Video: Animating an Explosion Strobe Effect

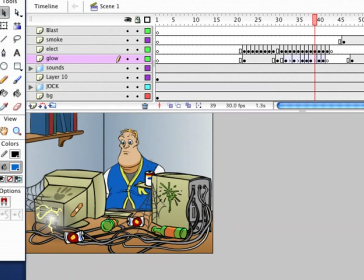Hi, this is Ryan Simmons with Cartoon Solutions. I'm going to be demonstrating a really easy lighting technique that you can use in your animations. We have a sample animation. This is from a TV commercial I did a few years ago. And this guy's sitting here and his computer is going to explode. So I'm just scrubbing through the animation.
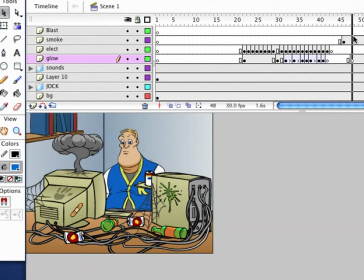So he's got this electricity coming around and then he's got this smoke that kind of comes up. Well, to emphasize his computer exploding, what we want to do is we kind of have this, want to have this bright flash of light.
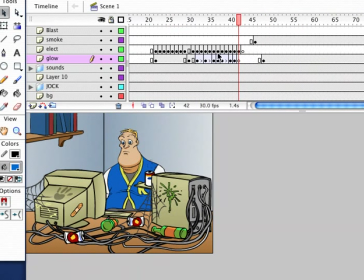And this is, again, this is so easy to do and it just adds so much to it. So what I have here, this top layer, I have a layer called blast. And right here, after this electricity goes into the back of his computer, we're going to add a couple frames right here. I'm going to hit F7.
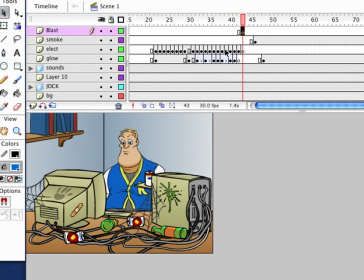And all I'm going to do is I'm going to cover the entire animation with just white. And that's why it's got to be the top layer, so that you can kind of mask everything underneath it.
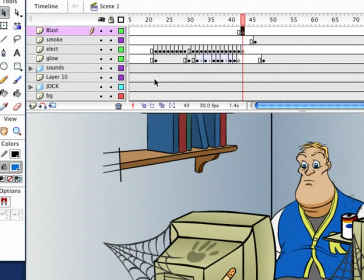Okay, so just move around here.
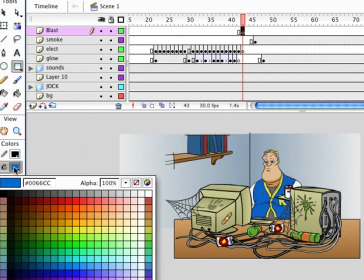So all I have to do is just use this rectangle tool and make the color white, and we can just drag it like that.
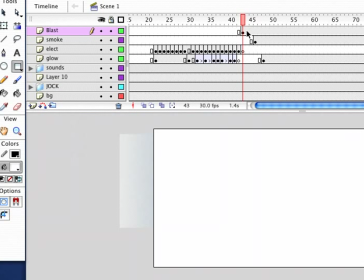Okay, so what we're going to do is we're going to have a white frame,
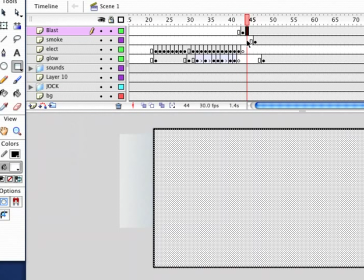and then here we're going to have a black frame. So let's hit F6 to keyframe that, and then let's just change the color to black,
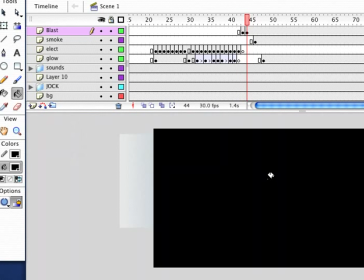hit our bucket and just fill that, and then we want to go back to white again.
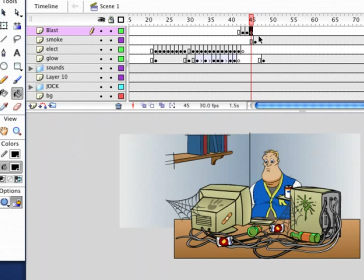So we can just hit F7. Oh, well, let's undo that.
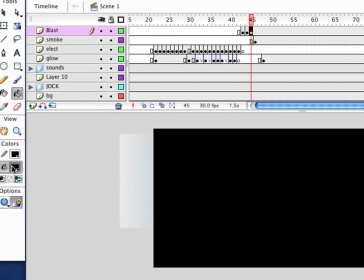Hit F6, sorry about that, and we'll just hit white and bucket.
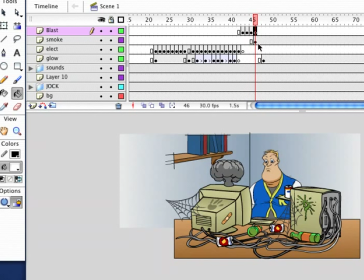Then we can turn it off. We'll just clear that by hitting F7. So now as we go through, let me just frame this up for you.
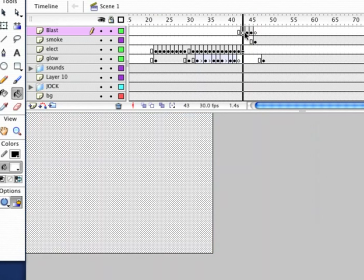As we go through, electricity comes in and boom, we have that strobe effect, okay?
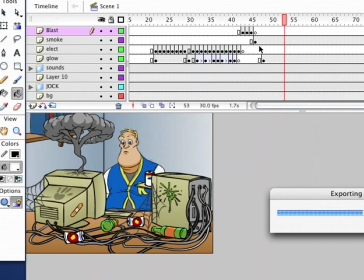So let's see what that looks like.
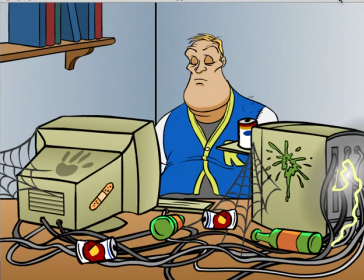Okay, this is animated, I think, at 30 frames per second, and I'll let this play a little bit. The way the Flash player works is it kind of sometimes throws out frames, and plus this video recording software I'm using will also throw out frames too.
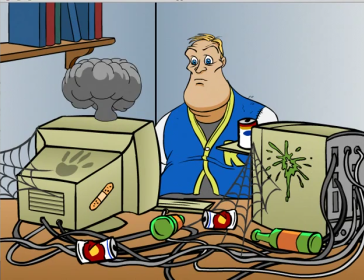So sometimes you might be watching and you'll see all of these frames. Sometimes you'll just see the white or the black.
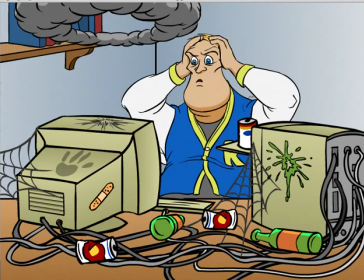So that's why I'm letting it play a couple times. Okay, so it just kind of wipes out the entire screen, just this brilliant flash of light.
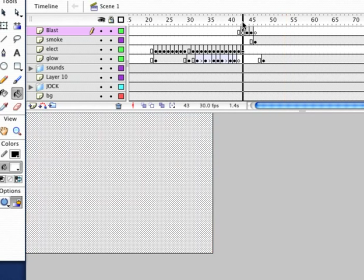Okay, so very, very easy to do. If you want, you know, you can add more.
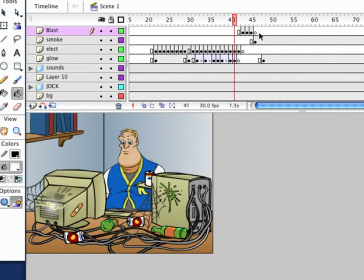You could add a couple more black and white frames.
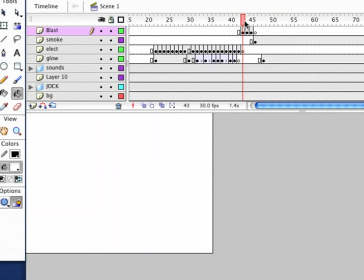I suggest starting with the white one, just because that one seems like kind of a brilliant flash of light coming right at you.
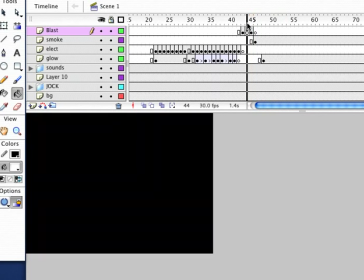And the black is just kind of this to offset it and just make it really strobey. Okay, let me show you another example here.
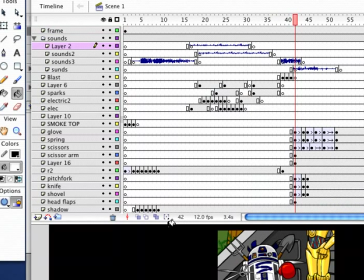This is from a Star Wars spoof animation I did a number of years ago as well.
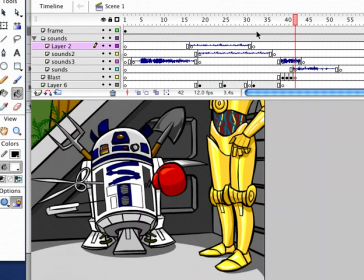And let me just show you what's going on. I'll make a movie for you.
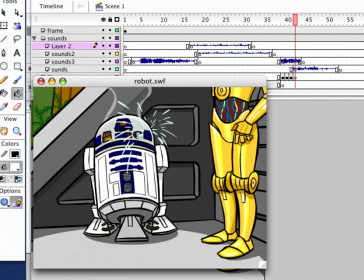Drag that over so you can see. Okay, so this is
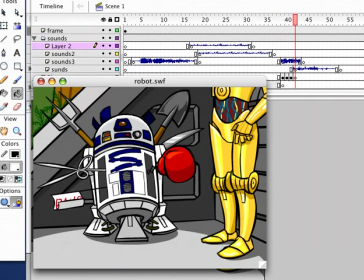R2, he gets hit and he's got some effects, and then he explodes and all these gadgets pop out of him. So the explosion is just these flash frames again. It's just the white and the black repeated.
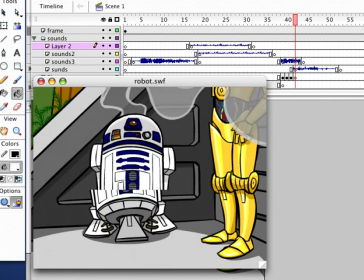Okay, so you can see that there. Okay, so what I have here
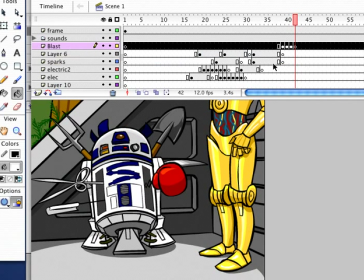is, again, I just made a layer called blast, and it has to be the top layer just so it can wipe out everything.
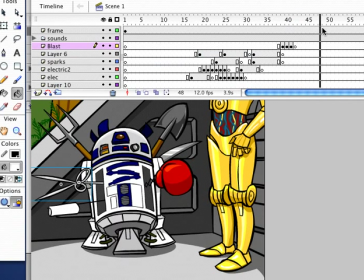So we got the white, the black, the white, and then we come out of it. Okay, and it's pretty useful too, because if you look here,
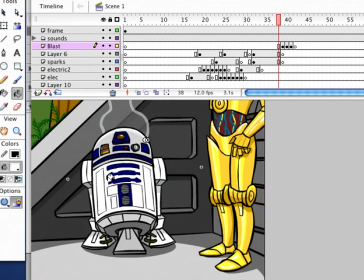I don't have any of the props coming out of them yet,
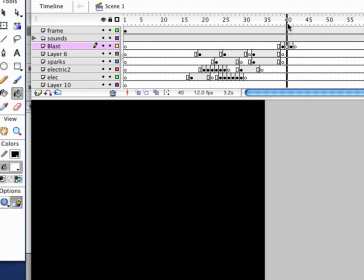and then by wiping out everything underneath with these flash frames, I can just pop them on.
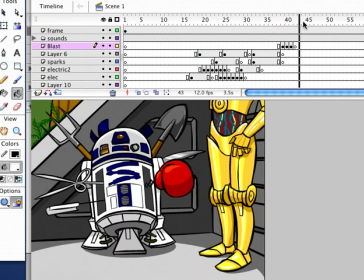I don't really need to animate them on, although they do just kind of move out like that.